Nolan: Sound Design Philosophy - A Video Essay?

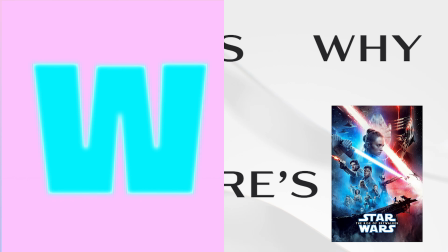0:00 Hello everyone, thanks for clicking on my video today. Nolan is why, and here's garbage. Christopher Nolan is one of the most fascinating filmmakers working today.
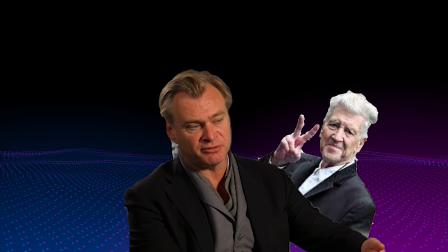0:09 While he regularly enjoys great critical and commercial success, his films are rarely put on the same pedestal as a Lynch, or a Tarkovsky, or a Kubrick, or any of the other great directors for that matter.
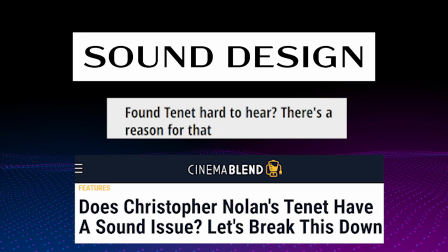0:19 One of the more noticeable weak points of Nolan's game has been his sound design, with particular focus given to the clarity of the dialogue on screen, or lack thereof.
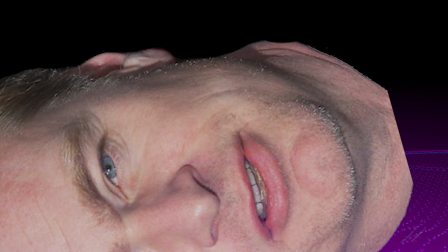0:27 But honestly, there are far deeper problems than unintelligible dialogue with the King of Plot Contrivance's sound design philosophy.
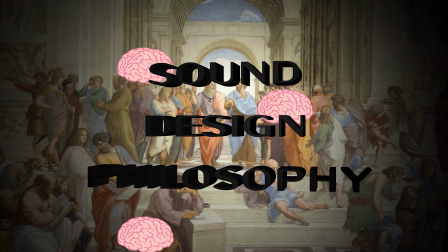0:34 Let's find out what. Philosophy, woo! Yay! What is the Nolan style of sound design?
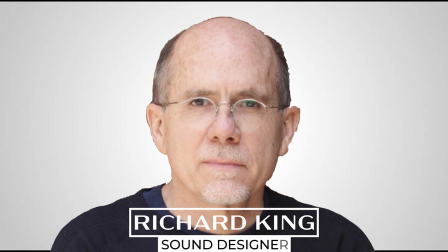0:42 While Richard King, the sound designer for Tenet, actually shed some light on this for us,
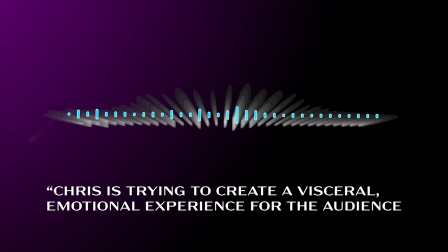0:47 Chris is trying to create a visceral emotional experience for the audience, beyond merely an intellectual one.
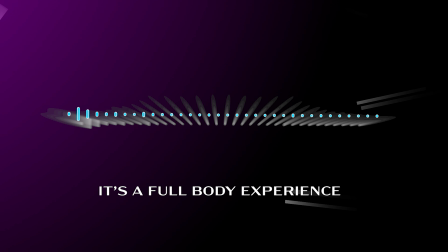0:53 Like punk rock music, it's a full-body experience, and dialogue is only one facet of the sonic palette.
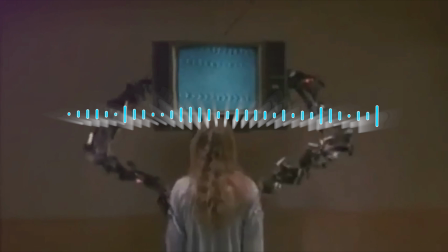1:00 He wants to grab the audience by the lapels and pull them towards the screen,
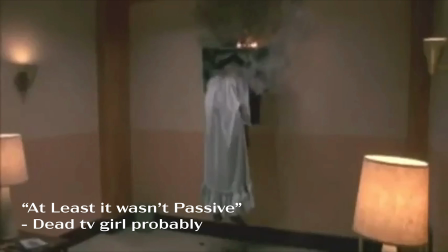1:07 and not allow the watching of his films to be a passive experience. So, I know what your first question is going to be. What the fuck is Dick King talking about? It's easy to read this quote and come to the conclusion that Nolan does audio the way he does because he doesn't trust his audience enough to pay attention. Though I think it's a bit more complicated than that. And I'll get into that later, but for now let's start on where it generally doesn't work.
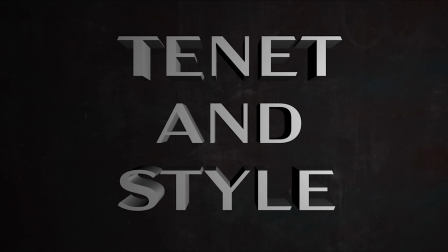1:35 Tenet and Style
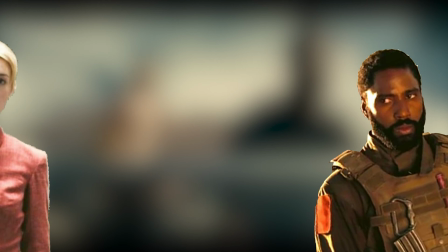1:38 Tenet, Nolan's latest picture, is a film about a man doing something, other characters doing something, and time travel being involved in some capacity.
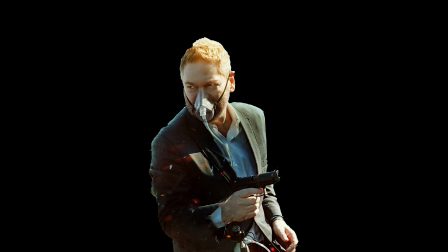1:45 There is a story, allegedly, with themes, allegedly, but they're largely forgettable.
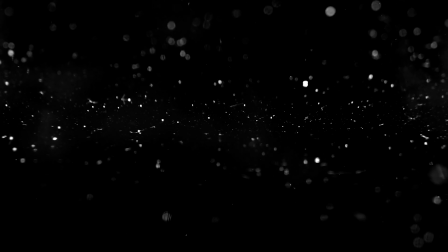1:51 Something about a Russian man? I think he has COVID or something. Regardless, we're here to talk about sound design. And I know just where to start.
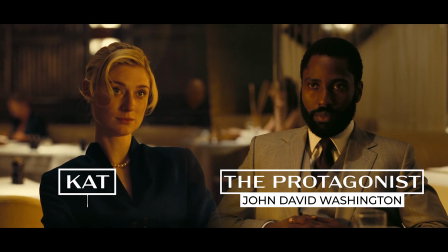1:58 The restaurant scene. The restaurant scene features two characters sitting in a restaurant and engaging in a conversation for the first time in the film.
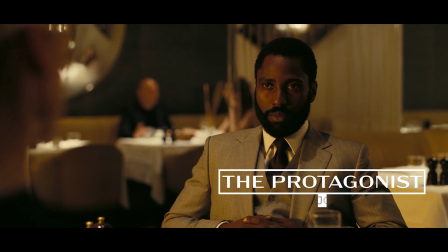2:06 Cat and the protagonist. And yes, that's his name. Mr. The Protagonist.
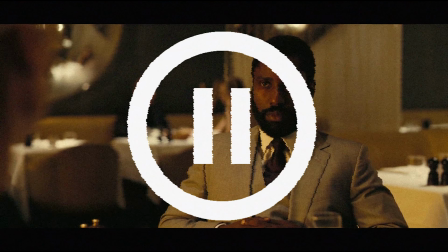2:11 Or just the... Mr. Protagonist is his father. What? Pause. As an aside, no one has positively terrific character names.
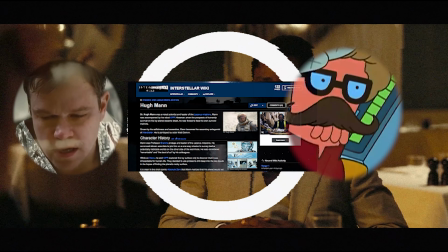2:19 Anyone remember Hugh Mann? Yeah, me neither. Anyway, back to the video.
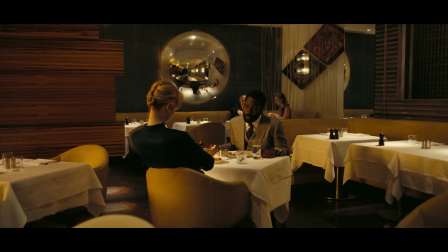2:24 So let's look at this place quickly. The space is intimate, refined. The other diners are eating slowly, delicately.
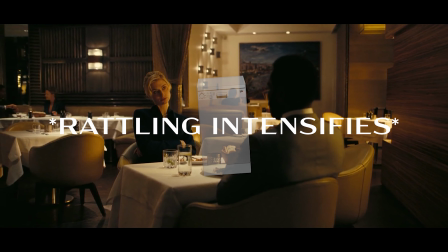2:31 Yet from the audio you'd think the scene was taking place in a dishwasher.
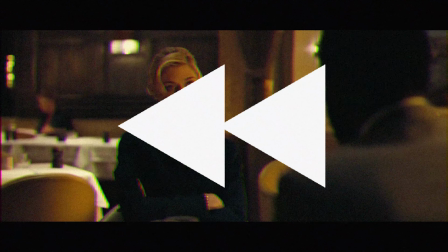2:38 The extras aren't even in sync with the audio.
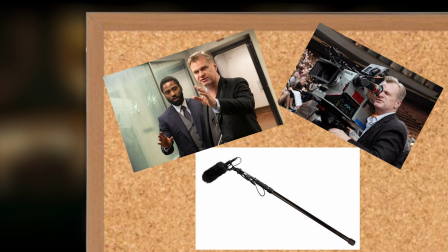2:43 Now this is just speculation, but I suspect that the audio used wasn't recorded on set but either after the fact, or they're just stock noises that he's thrown onto the timeline.
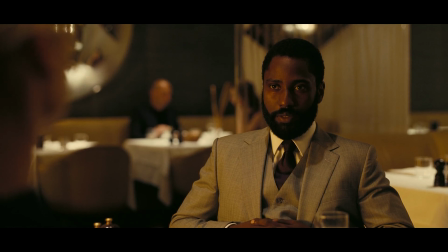2:54 On top of this, the scene is entirely dominated by dialogue and music, with the opportunity to actually set the scene through audio cues going to waste.
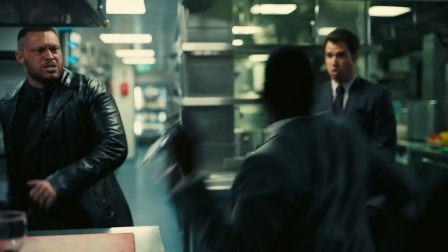3:02 The scene moves onto the restaurant's kitchen, where a loud and violent fight takes place. That scene loses some of its edge,
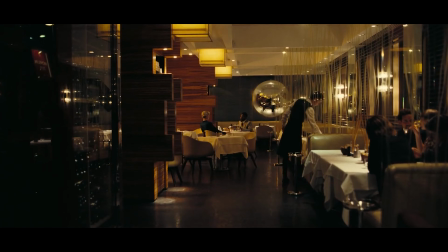3:08 because the moment before it where two characters were just sitting down and conversing was at times louder and more audibly chaotic than the fight scene.
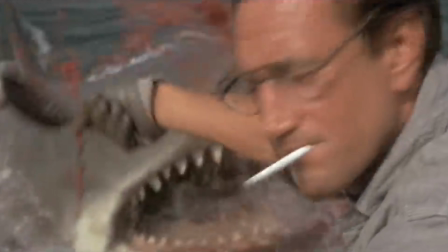3:16 Compare this to George. In the opening we get...
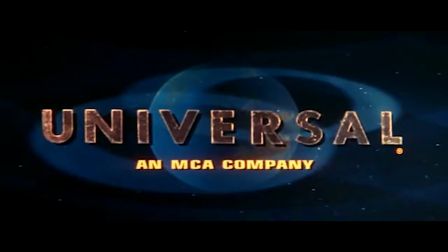3:23 So even before we see a frame of ocean we know where the film is taking place, just from that simple sound cue.
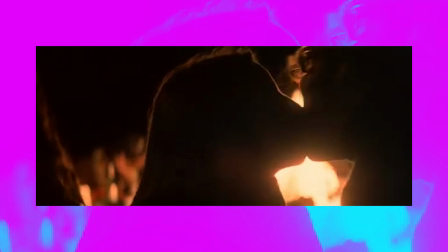3:34 And here we can hear the lapping of the ocean water, casual conversation, that one douchebag at every party who insists on playing his guitar.
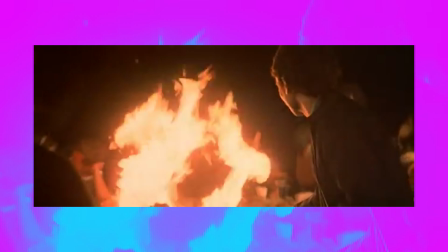3:42 If you listen real closely, you can even hear somebody smoking a blunt.
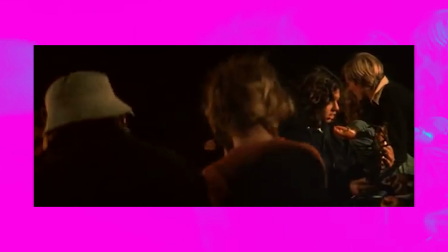3:47 Based on this one-shot, a simple pan, the audience can identify that they're at a party, and a fucking chill one at that.
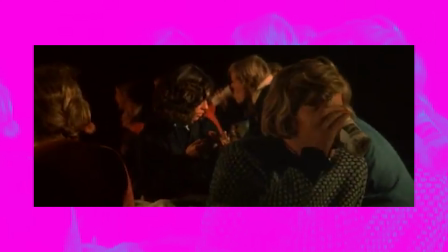3:53 It establishes an easy tone, which is completely flipped on its head later,
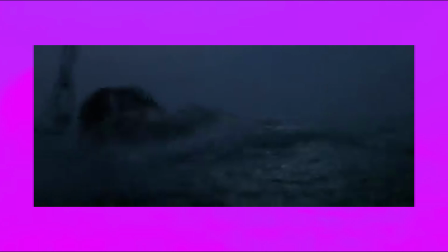3:57 when Jaws attacks a lady in the ocean, in a scene that's still intense nearly 50 years after it was first viewed by a live audience. Nolan's reliance here on spamming noise onto the editing timeline actively harms the effectiveness of both of these scenes, and it's not like it's even a one-off.
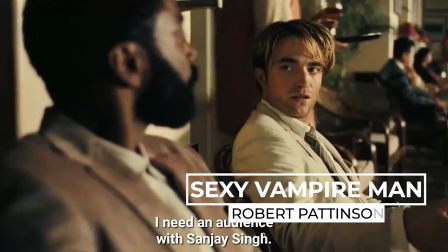4:13 Take this scene, where protagonist meets sexy vampire man. The scene starts out fine.
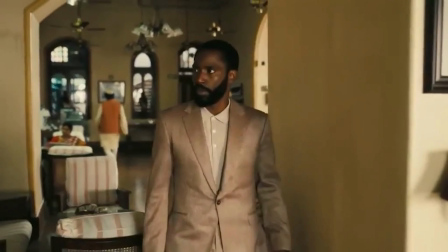4:18 We hear play a character's footsteps, this guy's footsteps,
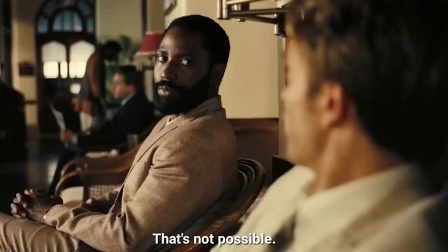4:23 and the dialogue is mostly intelligible.
Spongy jumpable.
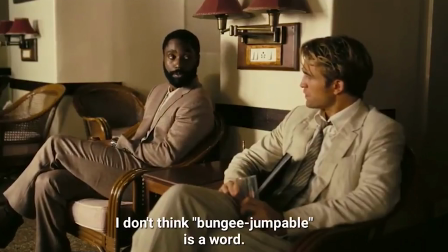4:28 I don't think spongy jumpable is a word. It may not be a word, but it may be your own way out of that place.
During their conversation, we hear a horn honking, then again, and again, and again, That's not possible.
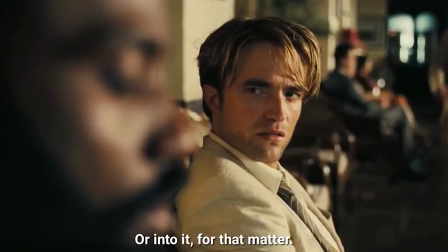4:40 Ten minutes.
And again.
We're into it, for that matter.
We get it. It's busy outside.
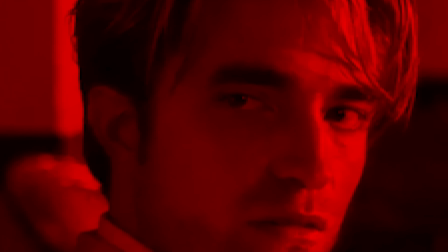4:46 How's your parachuting?
No, stop. We know it's fucking busy. Is there a crash? How does it add to the scene?
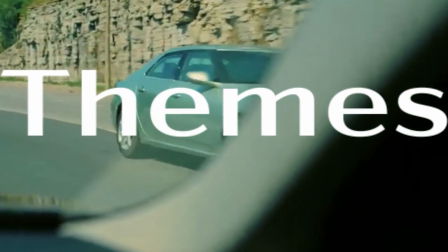4:52 The tone? The themes? Won't somebody think of the themes?
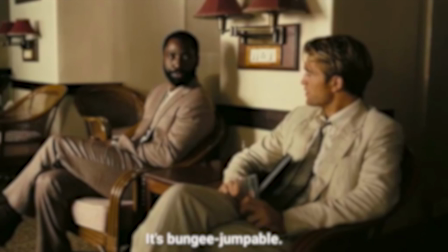4:56 By the way, I know that certain honks here sound like notes in the music, but I found the track for this scene and there's not a honk or blare to be heard.
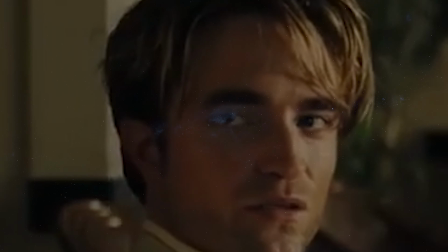5:05 So I'm struggling to comprehend what's even going on at this point. Speaking of incomprehensible, dialogue.
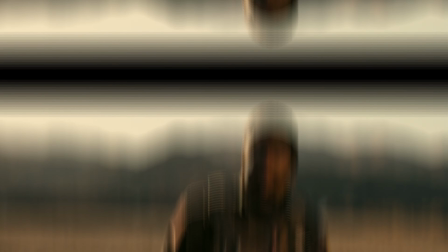5:12 The dialogue in Tenet might be really good. Unfortunately, nobody has been able to contact Superman to confirm this.
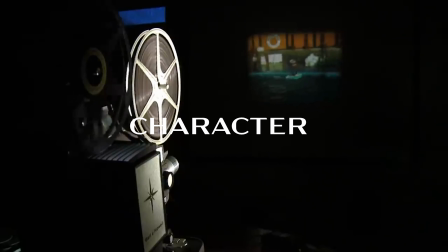5:18 Most films use dialogue to convey information, character, exposition, differ their arcs, and the overall plot.
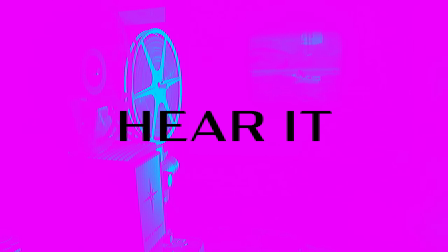5:25 A requirement for this to work is for the audience to actually be able to hear it. Which, in a wicked subversion of expectations, often isn't the case.
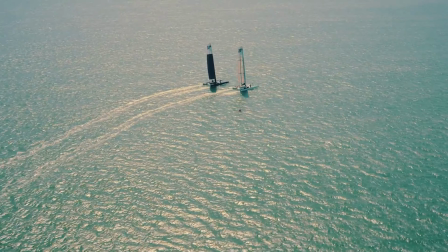5:33 Take the sailing scene.
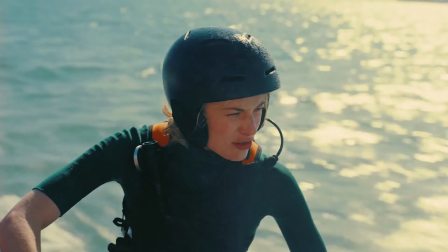5:38 I said take the sailing scene. I said take the sailing scene.
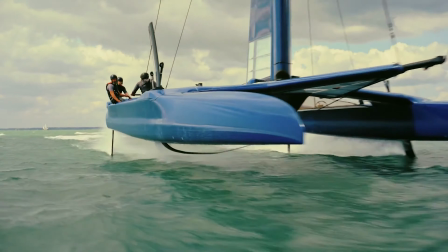5:47 What? Oh my god, please turn down the music. So, obviously this isn't good.
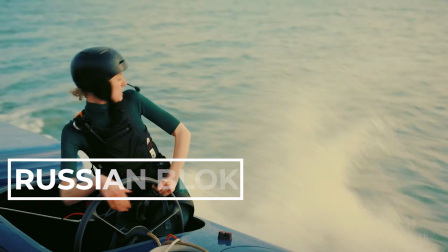5:55 In this scene, Cat attempts to assassinate her husband. Before she sends him to his death, she says Um, something to him.
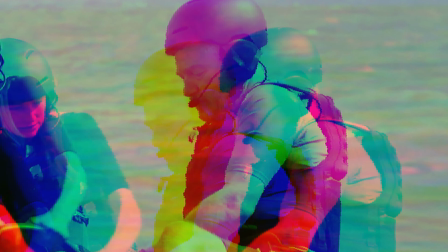6:03 Keep in mind, these may be the last words he will ever hear.
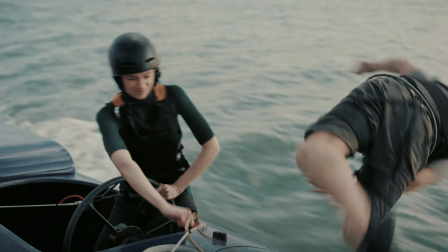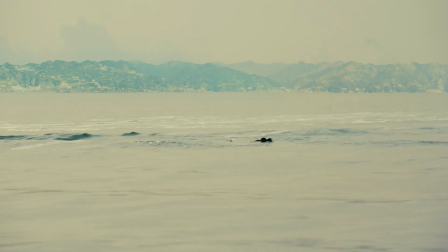6:12 Powerful. But seriously, what the fuck? I think the audio even peaks at one point.
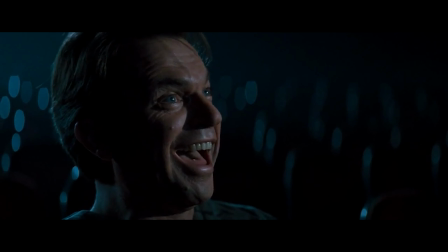6:20 See, I'm not hearing that right. Or am I? Has this film driven me insane? You know what? I need to stop talking about Tenet for a little while. It's too negative. I need to bring some joy into this video. By talking about World War II.
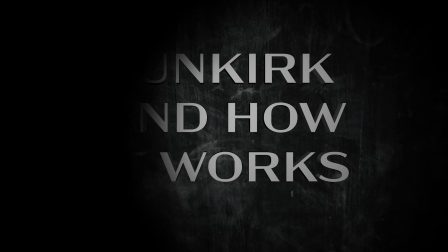6:33 Dunkirk, and how it works. Sometimes.
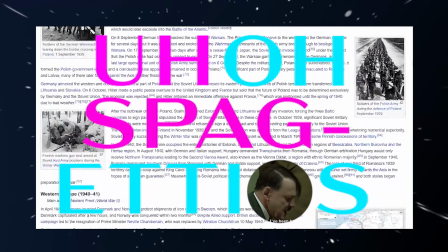6:38 World War II, or uh-oh, SpaghettiOs, as the Germans call it, was one of the most brutal conflicts in history,
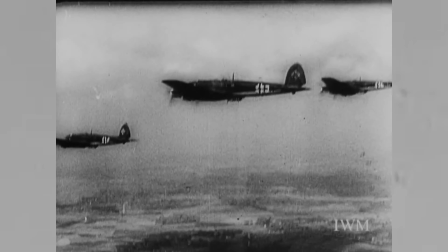6:44 characterised by mass genocide, bombing of civilians, and of course punctuated by the detonation of the nuclear bomb.
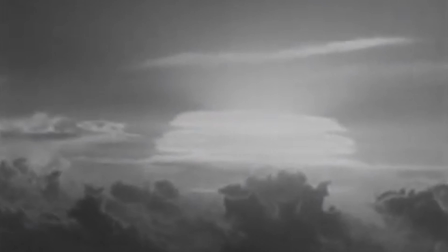6:53 So naturally, people love making movies about it. So Dunkirk is a film about the Dunkirk evacuation.
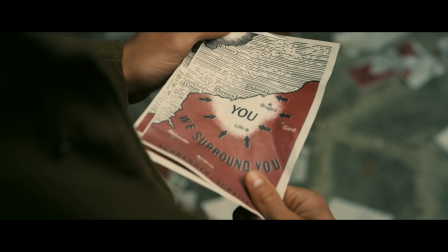6:59 Directed by Nolan and released in 2017,
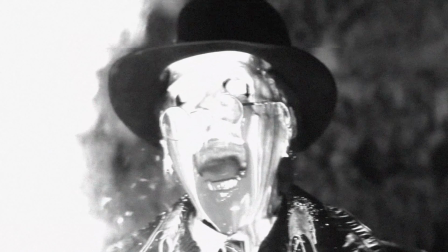7:01 it's pretty good. early spoilers the Germans lose the Germans always lose in case you somehow weren't aware of that wait hang on what was this video about oh yeah audio
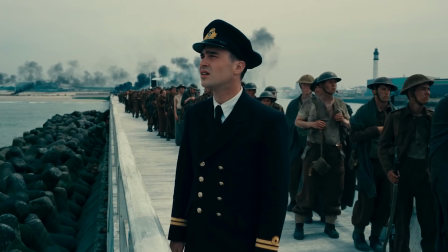7:12 when a plane flies towards the camera we don't just hear what the protagonist of the scene is hearing rather
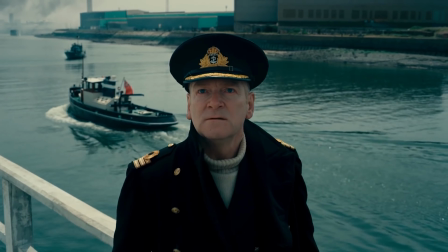7:17 we experience the point of hearing of the entire crowd though
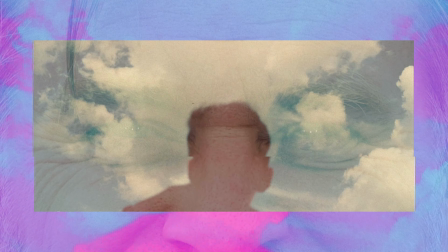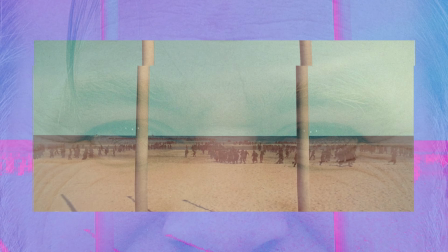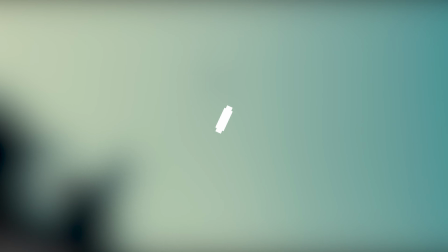7:34 in scenes the film will swap out perspectives from the crowds point of hearing to the protagonists point of hearing the The sequence ends with a switch to Tommy's perspective,
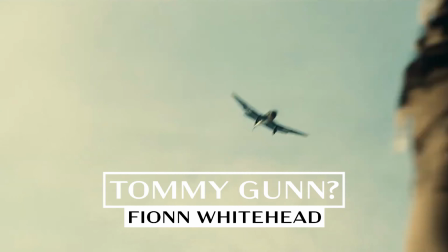7:44 lying face down in the sand.
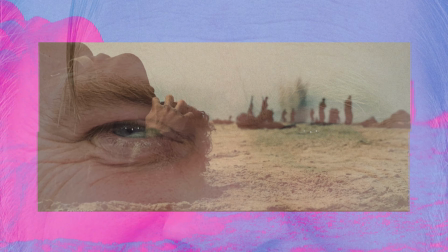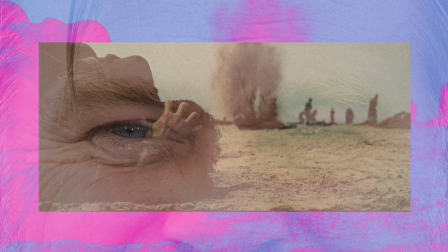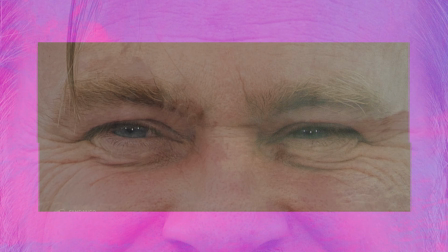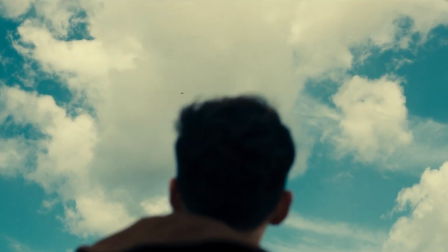8:01 Notice how the film allows the sound of the plane to build up, and how there's no music getting in the way, because the sound of a descending plane speaks for itself.
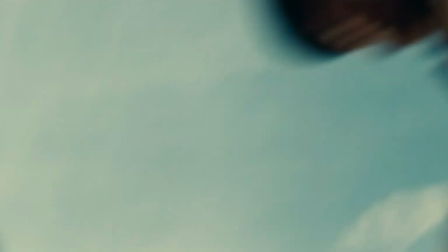8:09 And the switch to Tommy's perspective in the closing moments gives the audience a sense of the bomb's power.